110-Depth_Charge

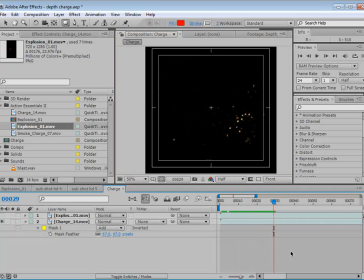So that way we just keep the sparks inside that area.
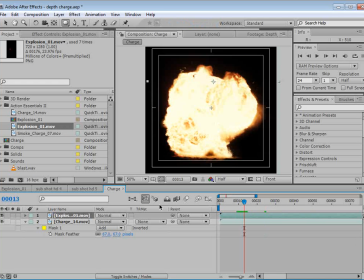Now, we have explosion number 1 as well, which is really big, but if we hit S, we can scale it down a touch. Now, the one problem with this clip for an underwater explosion is you can actually see the ground.
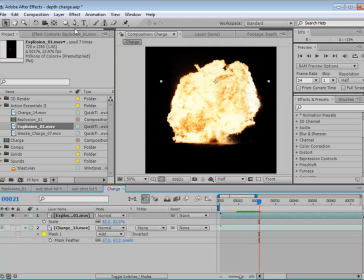And what we're going to have to do is mask that out. So again, we'll take the pen tool and we'll just draw a quick shape here.
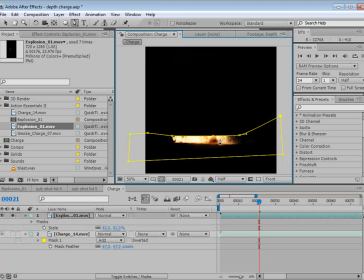And we'll select that part we want to cut off, hit M, and we'll set it to subject.
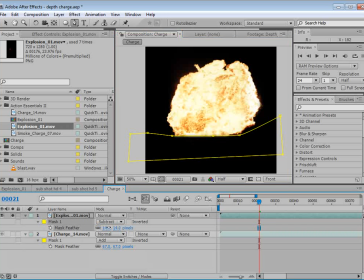And then we'll hit F, that brings up the feathering option, and we'll just feather it just a touch. Now the other thing I want to do is duplicate the clip. So we'll choose Edit, Duplicate, and then let's say we'll just grab it, we'll flip it over, and we'll rotate it.
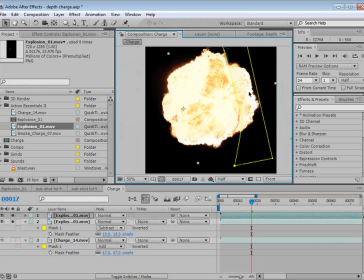Let's see, we'll rotate it this way. And what I want to do is just use it as a replacement for this bottom area.
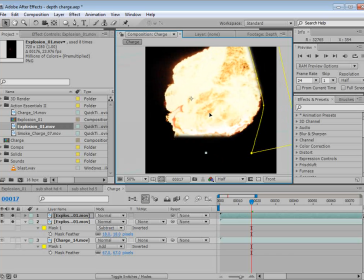So if I move this part down, instead of having a perfectly smooth edge, now we'll have a nice rugged kind of fiery edge.
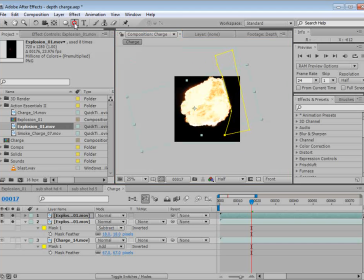So this should work pretty good. Then again, we'll take another mask and we'll mask out the top of it. Hit M and we'll set this to subtract, and then we'll feather the edge of this as well.
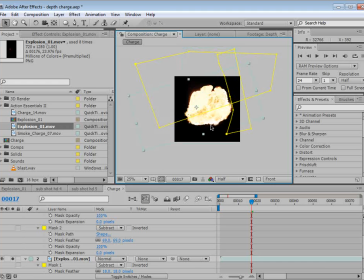So we want to just replace that bottom part, something like that. Maybe we'll scale this down.
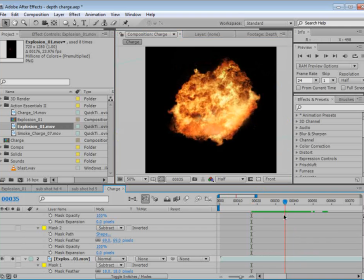So that looks pretty good. It's a much more natural looking round explosion.
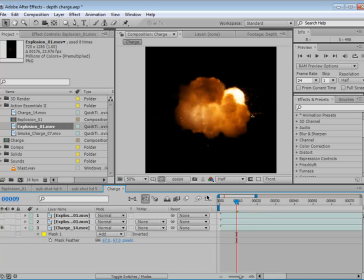Now, the other thing we need to do is we need to sync it up so that we see the beginning of the first explosion, because this looks a little bit more like a depth charge that comes from a single point. So what I want to do is, about this time, I want to start fading in our big explosions.
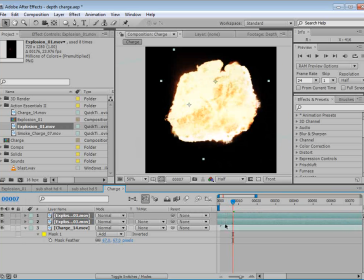So if we slide these over to about here, where it's nice and fiery, what we'll do is we'll actually hit T and we'll fade them in. So we'll go back a couple of frames, page up, page down, and we'll set the opacity to 0.
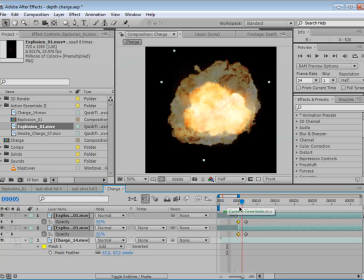So basically faded them in, and we're going to hopefully be able to blend this a little bit nicer. So first thing I would say we need to do is scale them down so we get a more natural looking size. But I'm going to use a null object to help us out. So we'll create a null object.
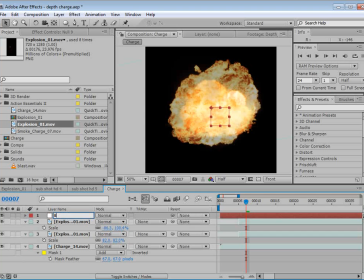So we'll call this explosion, and we'll take the first top 2 explosions and we'll parent them to that clip. So that explosion null object will now allow us to move both of the clips around at the same time.
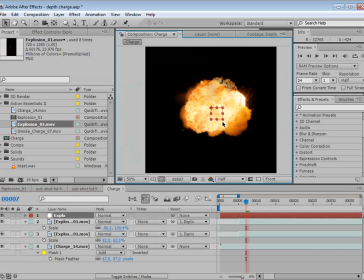And we can also scale them down. So if we hold down Shift, we can actually scale them down. So what I'm going to do is I'm going to animate the scale. So we'll hit T. So that's when it fades in, about right there.
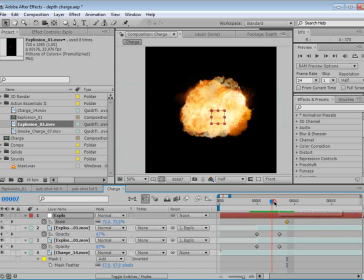So I'm going to set a keyframe for the scale, and then I'm going to move back in time here, and I'm going to scale down the 2 explosions. So essentially, they're going to be, I'll solo them there, they're going to start smaller and get larger. So maybe we'll set this down a little bit further, 35, and we'll hit F9 on the scale here. Then if we turn on the motion blur, we might actually be onto something. So let's just take a quick look at where we're at right now. And that looks pretty good. I think that's a good start. All right, the next thing we'll do is pre-compose these elements.
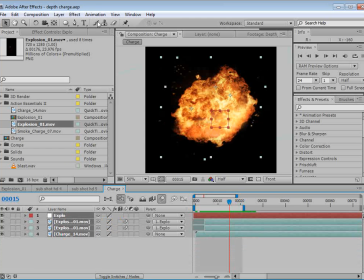So we'll hold down Shift, select them, and we'll choose Layer Pre-Compose.
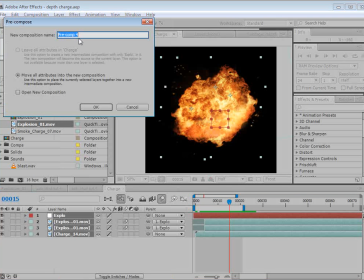And that'll basically combine them into a single comp. So we'll just call this Explo Comp, and we'll hit OK.
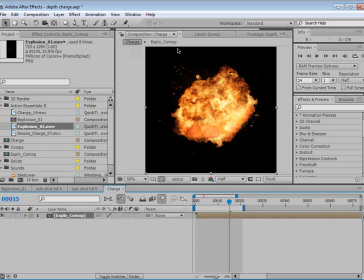Or Commop. Anyway, close enough.
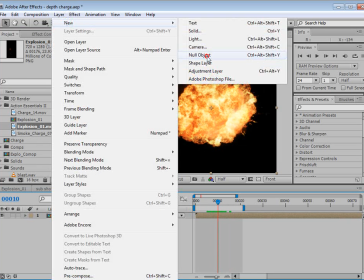What I want to do is create another null object. We've got this new null object.
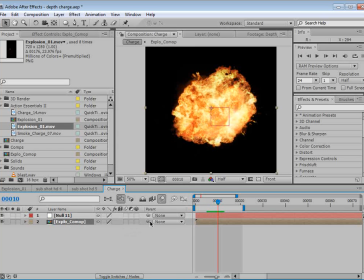I'm going to take our Explo Commop and parent it to that null. And then we're going to hit S, and we're going to set a keyframe for the scale at about the time when the explosion finishes. So we'll set a keyframe, and then we'll move forward here, and we're going to scale this down.
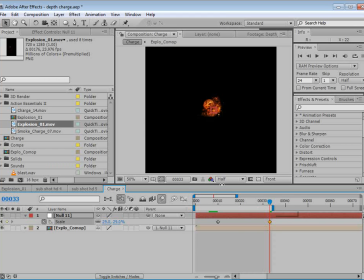So remember, when the explosion goes off underwater, it pushes the water away, and then all of the pressure of the water then implodes back on the space that was created. So that's why we get this force that actually comes from outside of the explosion. So we want the explosion to then shrink down, just like that.
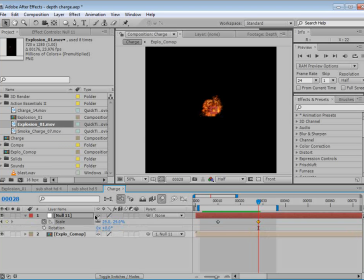And then in addition to that, just for fun, we're going to rotate it as well. So if we just give it a little bit of a rotation, it's kind of interesting what it does. It just kind of looks like it sucks itself down. Now, we want this to be a little more gradual, so hit F9. And maybe not so much rotation.
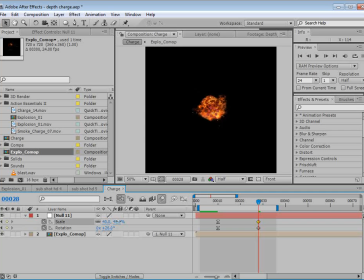And let's also scale it back up just a little bit. We don't want it to get too small. So we'll select those 2 keyframes, hit F9, so it's a nice easy ease. Now, the other thing here is the explosion lingers for a little bit longer. Now, I wonder if it would actually look better if it didn't linger as long, or if it dissipated quicker.
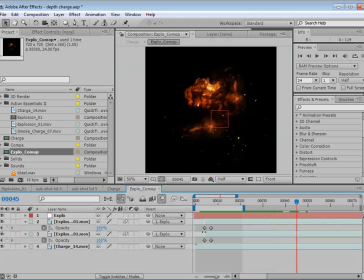So what if we double-clicked on this, took our 2 explosion comps, right-click, choose time, enable time remapping. And then what we can do is take the last 2 keyframes here, and before we do that, let's lock the timing of this point by adding a keyframe to the very first frame there. Then we'll take the last 2 keyframes and move them over. So what we're doing is taking the full length of the clip and shrinking it down to a shorter period of time.
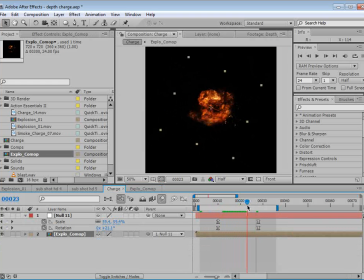And this should give us what we need so that nicely dissipates as, the pressure of the water crushes it down.
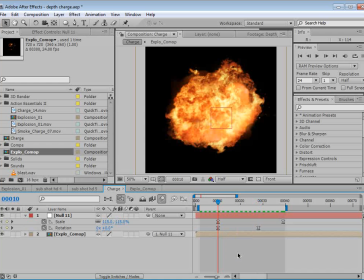Okay, so this is looking really good, but we actually are going to do one more thing. That is create a new adjustment layer. And we're going to come over here to the effects and preset, and we're going to type in bulge. And this is a very simple effect.
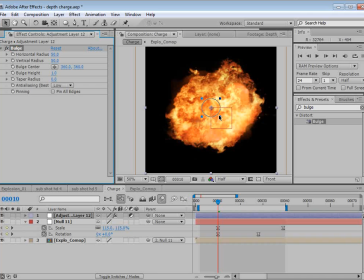We bring it out, and with the name selected, we can actually create a circular bulge. And this works pretty simply. We're going to set the height to 0. We're going to set a keyframe at the beginning of the explosion.
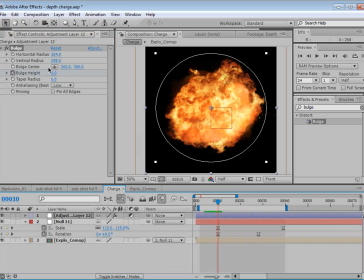We're going to go forward to when it gets nice and large, and we'll turn the bulge height up.
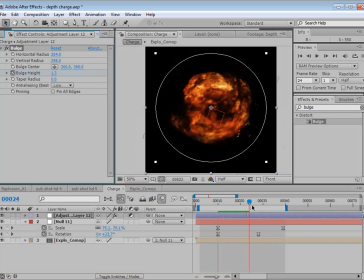I want to be careful, not too much. And then we'll move forward and we'll bring it back down to 0.
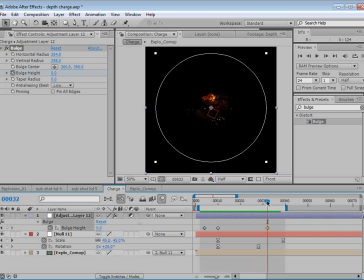Can even maybe use like a negative number as it goes down just to really squeeze it together. Now this is kind of a small thing, but I'm actually going to reverse the rotation to -26 because I think the tendrils of the fire seem to be going that way a little bit more.
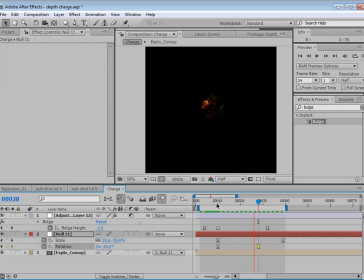So, or maybe I'm just crazy. Anyway, we've got this done, and this is like the key element for this particular scene.
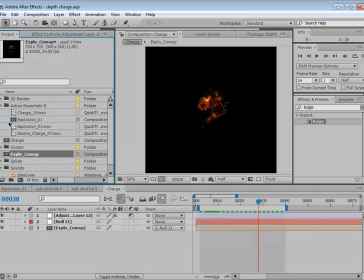Everything else is pretty easy, so just wanted to take a little bit of time to make sure, we explained all of those steps.
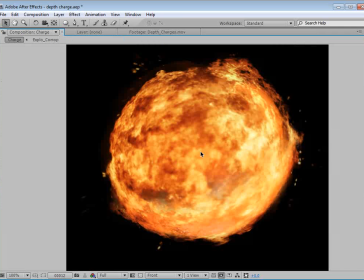Now, let's get on to the sub part. Okay, so we have this big ball of fire, this underwater explosion,
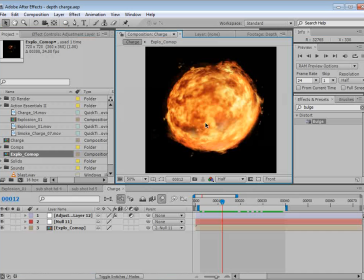and what this really tells you is you can really create anything that you need if you just have a little bit of an imagination and, this Action Essentials kit with all the various elements, you can really combine them in interesting ways to achieve the results you're looking for.
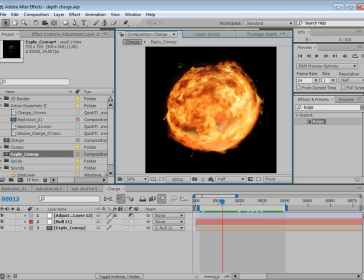Don't just look at something and say, oh, well, that explosion is too big or too small, or that doesn't fit my particular shot. It's up to you to take those elements and manipulate them to work for your particular shot.